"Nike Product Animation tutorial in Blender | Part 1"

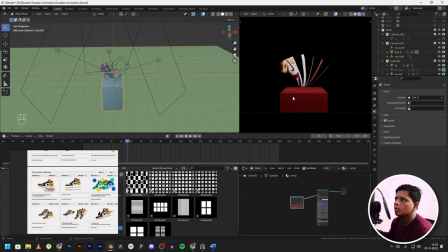(36:47)
Yeah, and I forgot to tell that I'm using this cube over here because the shoe won't just float in there. I mean, this won't happen in real life too, but I kind of wanted something below the shoe so it kind of falls over something. So instead of a cylinder, I went with a cube.
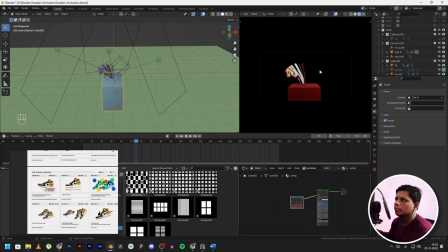(37:06)
I had actually worked on this shot before, even before working on the shot 7s.
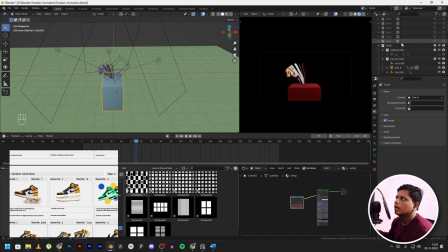(37:12)
So I didn't work exactly in this sequence. I kind of started with shot 1, shot 2 and shot 3 first. Then I kind of went with shot 8, shot 9, and then I went with shot 4, 5, 6,
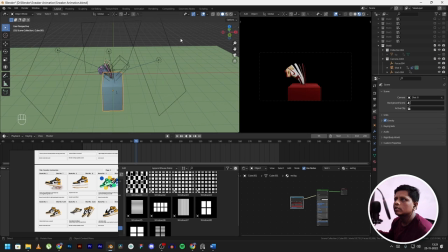(37:27)
whichever felt easier for me to work with. And as I would complete my shot 1, I would render it out and then I would put it into DaVinci Resolve so I can get the idea of shots coming together and how to make those transitions in my mind so I can work with them.
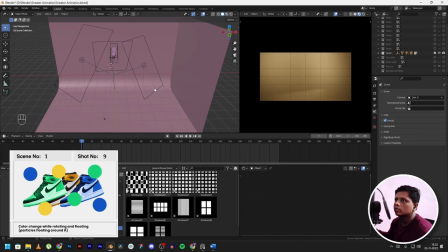(37:45)
So in this shot, shot number 9, this was actually my favorite shot out of all these shots because it showed you this different colors available and it just looked magic to me.
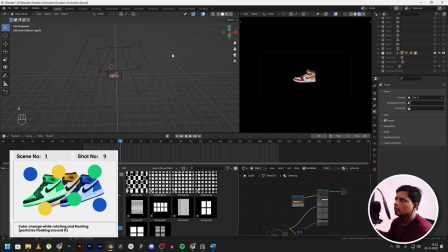(38:01)
So again, I'm going to add this backdrop, and again to connect the previous shot and this shot, as the shoe was falling from the above in this direction exactly,
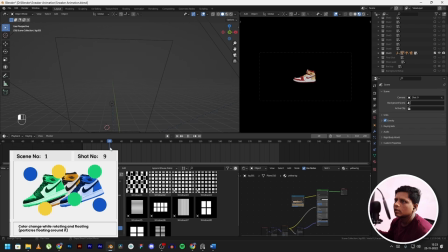(38:16)
so it just comes down and then rotates. I'm adding the rotation to give it bit of a motion, and then after this it kind of looked a little bit far.
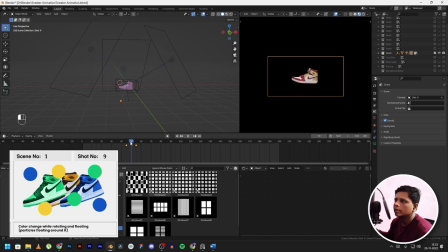(38:30)
What I did was keyframe the camera to punch in a little bit. I didn't want the shoe to be just still while the colors were changing. It kind of looked a little bit bland. So what I did was select the cube, and as you can see over here, this is the auto keying.
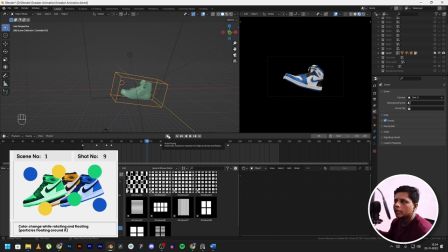(38:50)
Press on it. Before that, make sure your end frame number is something more like 500 or something, and then just press space bar, press R twice, and then just move it like this.
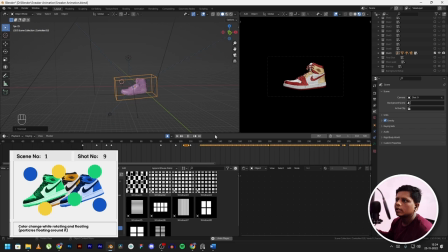(39:10)
Move it a little bit slightly with your mouse, and as you can see over here, it gives you this kind of a motion. It didn't work over here because the keyframes overlapped with the previous keyframes that I had.
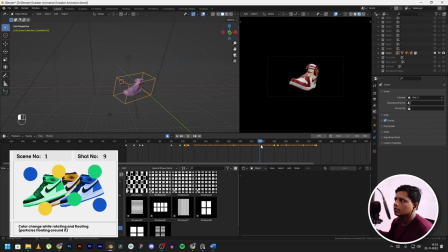(39:24)
But from over here, you can see how it is moving in motion. Now what the auto keyframe does is, if you go over here in the object properties, it adds a keyframe to everything. We don't even require keyframes for scale.
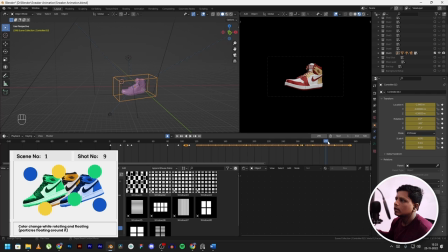(39:44)
Just remove those. And then check the rotation values. As you can see over here, this is like not moving at all. Mostly it's just 1 degree over here, so you can remove this if you want to.
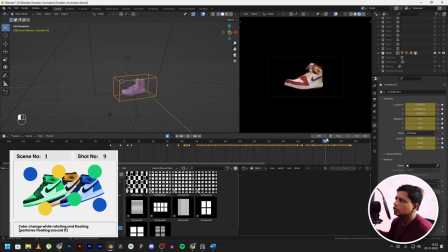(40:01)
And the location, as you can see, it's not moving at all. You can remove all these keyframes. Make sure to remove unnecessary keyframes all of the time. Just keep the relevant keyframes and try to keep it simple, because in the graph editor you will just spend time
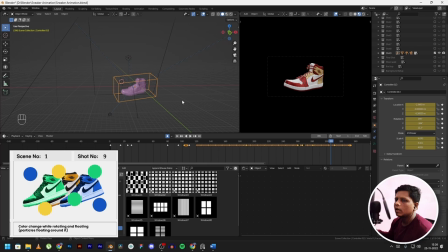(40:19)
editing those keyframes that are not even relevant to the scene or the animation. And after that, I had this whole number of keyframes. What I did was, from this keyframe to this keyframe, I like the rotation, so I went ahead.
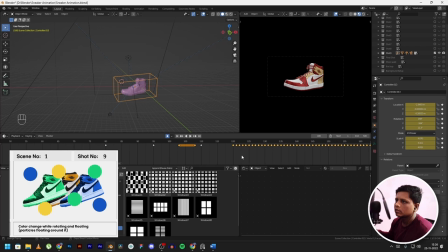(40:38)
I'm using the scroll wheel to zoom in on these keyframes. Press Alt to move along, and then from this keyframe to this keyframe, I like the motion over here.